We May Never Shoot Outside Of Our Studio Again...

Today, we're doing something pretty cool. We're gonna take you behind the scenes on a video where we made one set build look like half a dozen rooms. So by doing this, we cut building costs and time, which is great because we're video creators here at Threefold, not carpenters, so the less time we spend building, the better. These dogs are just going nuts.
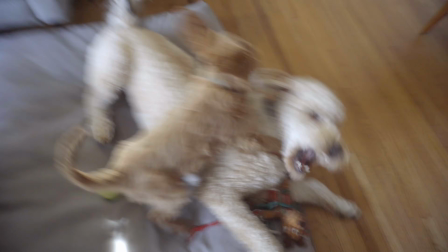[0:19]
Guys. So just to give you some details on the project, the client came to us looking for a welcome video that could be fun and quirky and introduce their company and some of their departments in kind of a unique and a memorable way. So we dreamed up this concept of putting their company in this fantastical
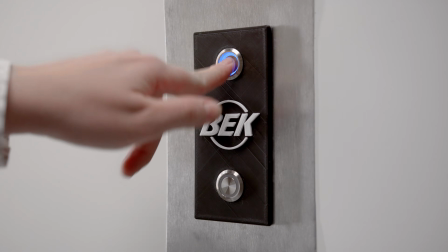[0:40]
skyscraper where you would visit each room by elevator with this character named Becky, who is kind of like this
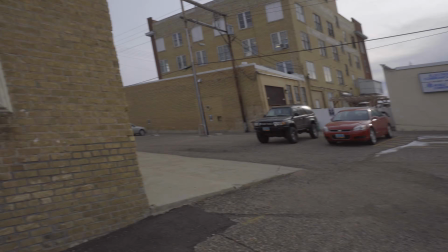[0:48]
spokesperson, host, tour guide. Neat side note, I live very close to the studio, about a block away. All right, so I think that should be enough detail for now. I just got to the studio. I think Joel's waiting for us inside. He's gonna go over some of the art direction, so let's do this.
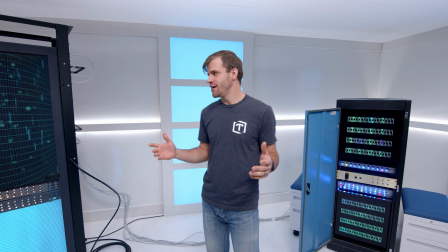[1:08]
All right, so we're here in the first scene. We're just minutes away from production. This is the network support floor, so we've got our 2 server racks.
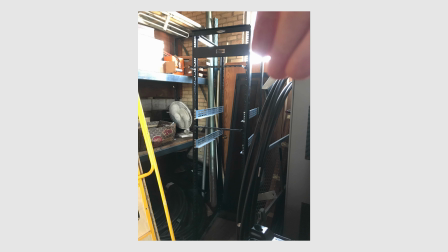[1:16]
These were actually old, empty server racks that we repurposed, and we kind of got creative with the way these look.
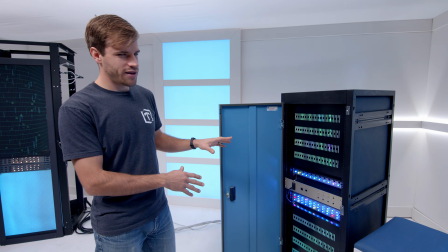[1:23]
So they look nice and bright and shiny on the front, but when you come over here, there's cardboard,
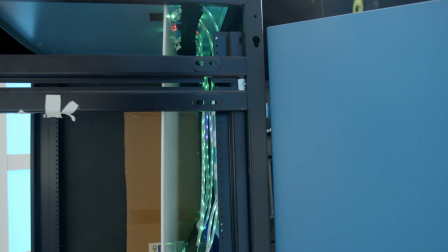[1:28]
there's poster board, there's lights, and we taped all that so it looked good from the front.
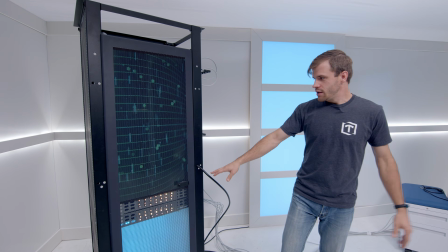[1:34]
We did the same kind of light gag as the short one, but then we thought, we're just gonna put a TV in here.
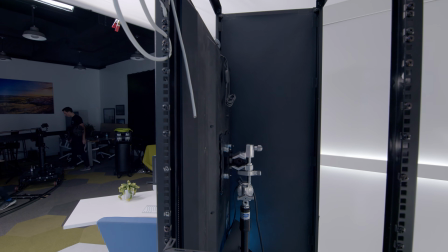[1:39]
We put it on a C-stand with a Cardellini. Not recommended for at-home use, but worked for our use here.
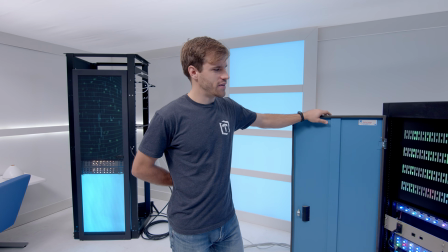[1:47]
So when we picked up this server, it was actually just empty.
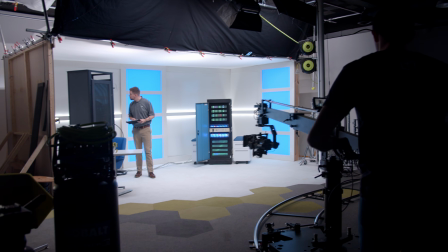[1:51]
There were just a few trays and some brackets, and everything you see here, minus the lights,
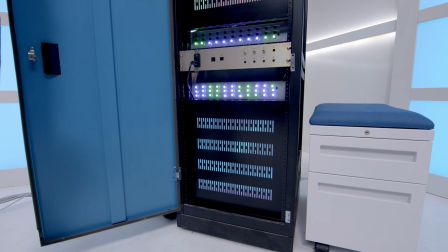[1:57]
are elements from the server, and ended up using what we had.
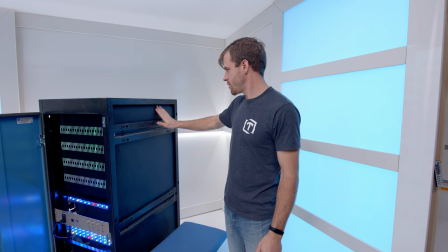[2:02]
We took craft paper and cut it to size and taped it
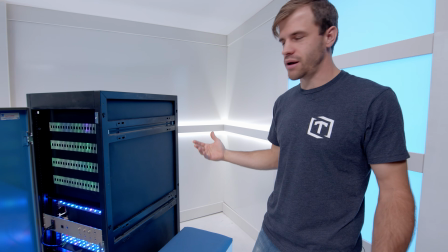[2:07]
inside the bracket so it looks like it could be a matte black metal wall.
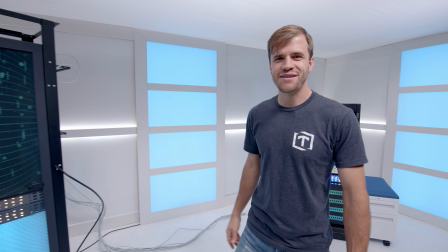[2:11]
It's not the greatest, but it looks good on camera, and that's what we care about. You could punch a hole right through this baby.
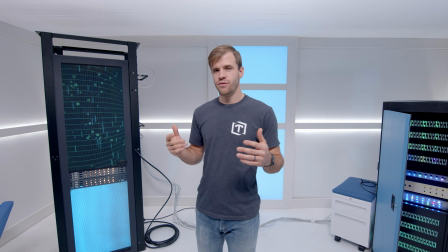[2:17]
Oh yeah, here comes Kool-Aid. We got 3 more scenes to check out, so let's head over to the next one.
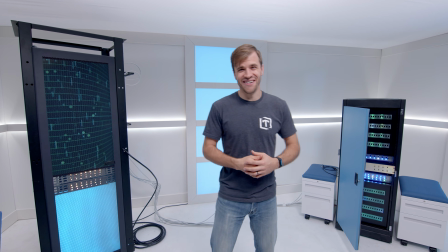[2:23]
And so we've got the 3 more scenes to go, and then we go on to the next one.
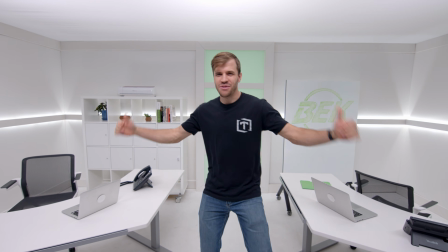[2:28]
Here we go. So it's day 2, and we're on the set. Customer experience.
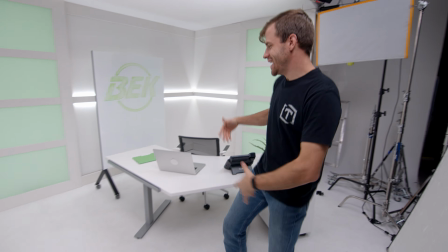[2:32]
And we're doing it live. Here we got the desk, and here's another desk. There's a whiteboard.
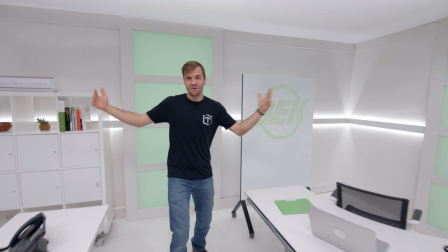[2:38]
You can see the rest. Look at this space. It's so cool. Green lights there, green lights here.
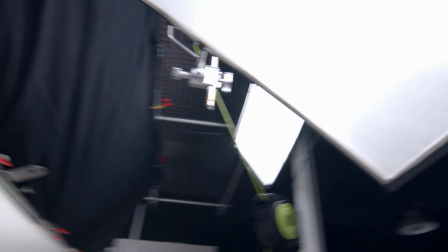[2:44]
Lights up in the ceiling, lights on my face. Don't you know, this is the place.
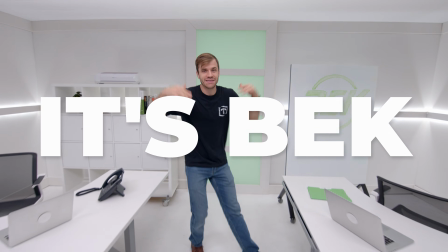[2:49]
It's back.
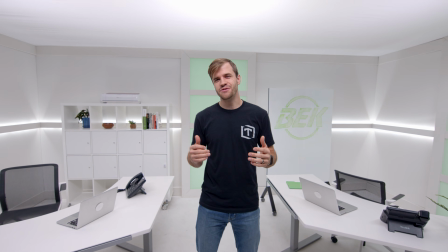[2:53]
All right, it's day 2 in our production here in our studio, and this is the customer experience department.
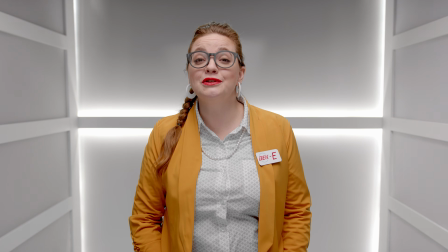[2:59]
So this is actually the first scene that you'll see in the video. When Becky walks out of the elevator, she comes into this room.
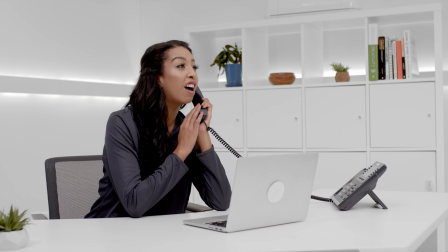[3:05]
There's 2 lovely ladies answering the phones, and we wanted to show off the width of this space, the expanse of this room.
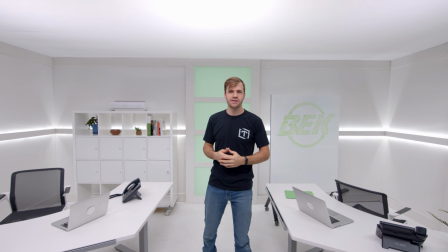[3:14]
Even though it's the same area that we're using in the other scenes, this is the first time that people will see it.
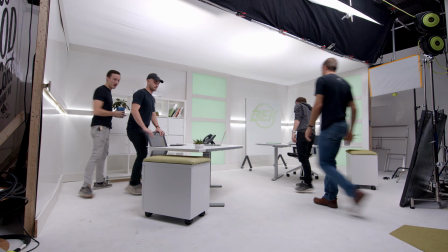[3:19]
So we shifted everything to green. The customer experience is kind of this, there's life happening up here, everything's happy, so we've got green accents.
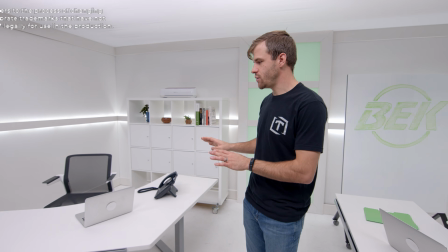[3:27]
Anything that was branded, we wanted to make sure that was covered up.
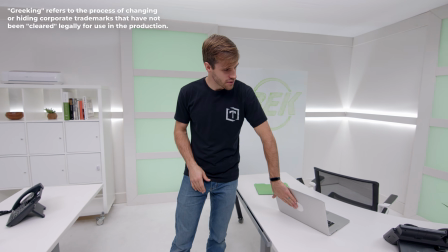[3:29]
So we Greeked these out, Greeked these logos, and that was really all we had to worry about in this scene, but we do that quite a bit.
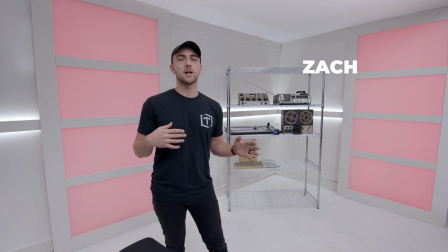[3:36]
All right, so I'm kind of taking over for Joel now. We're gonna talk about the lighting a little bit, as well as just what this room is all about.
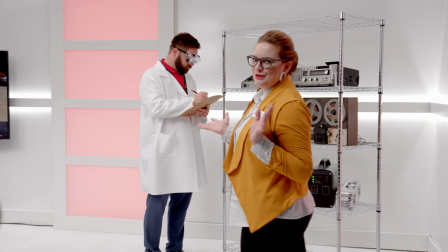[3:44]
This is the research and development room.
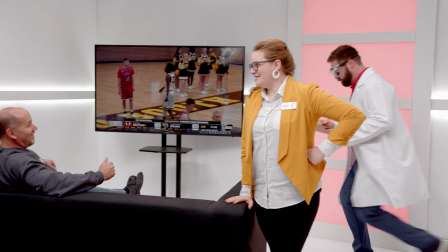[3:47]
This is where we kind of decided to ham things up a little bit, kind of make it feel like a Willy Wonka and the Chocolate Factory scene.
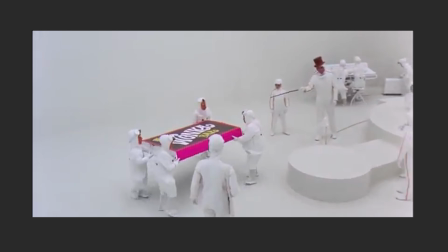[3:54] I shall now send this chocolate bar from one end of the room to the other.
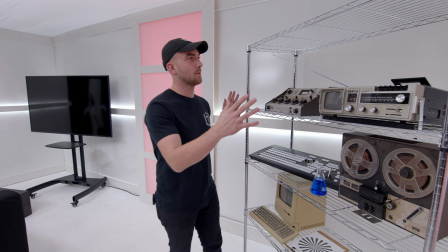[3:57]
So we decided to have some fun with this and dress up the shelf with some vintage technology,
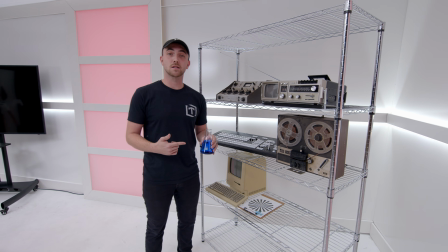[4:03]
as well as taking some beakers and test tubes and filling them with dry ice.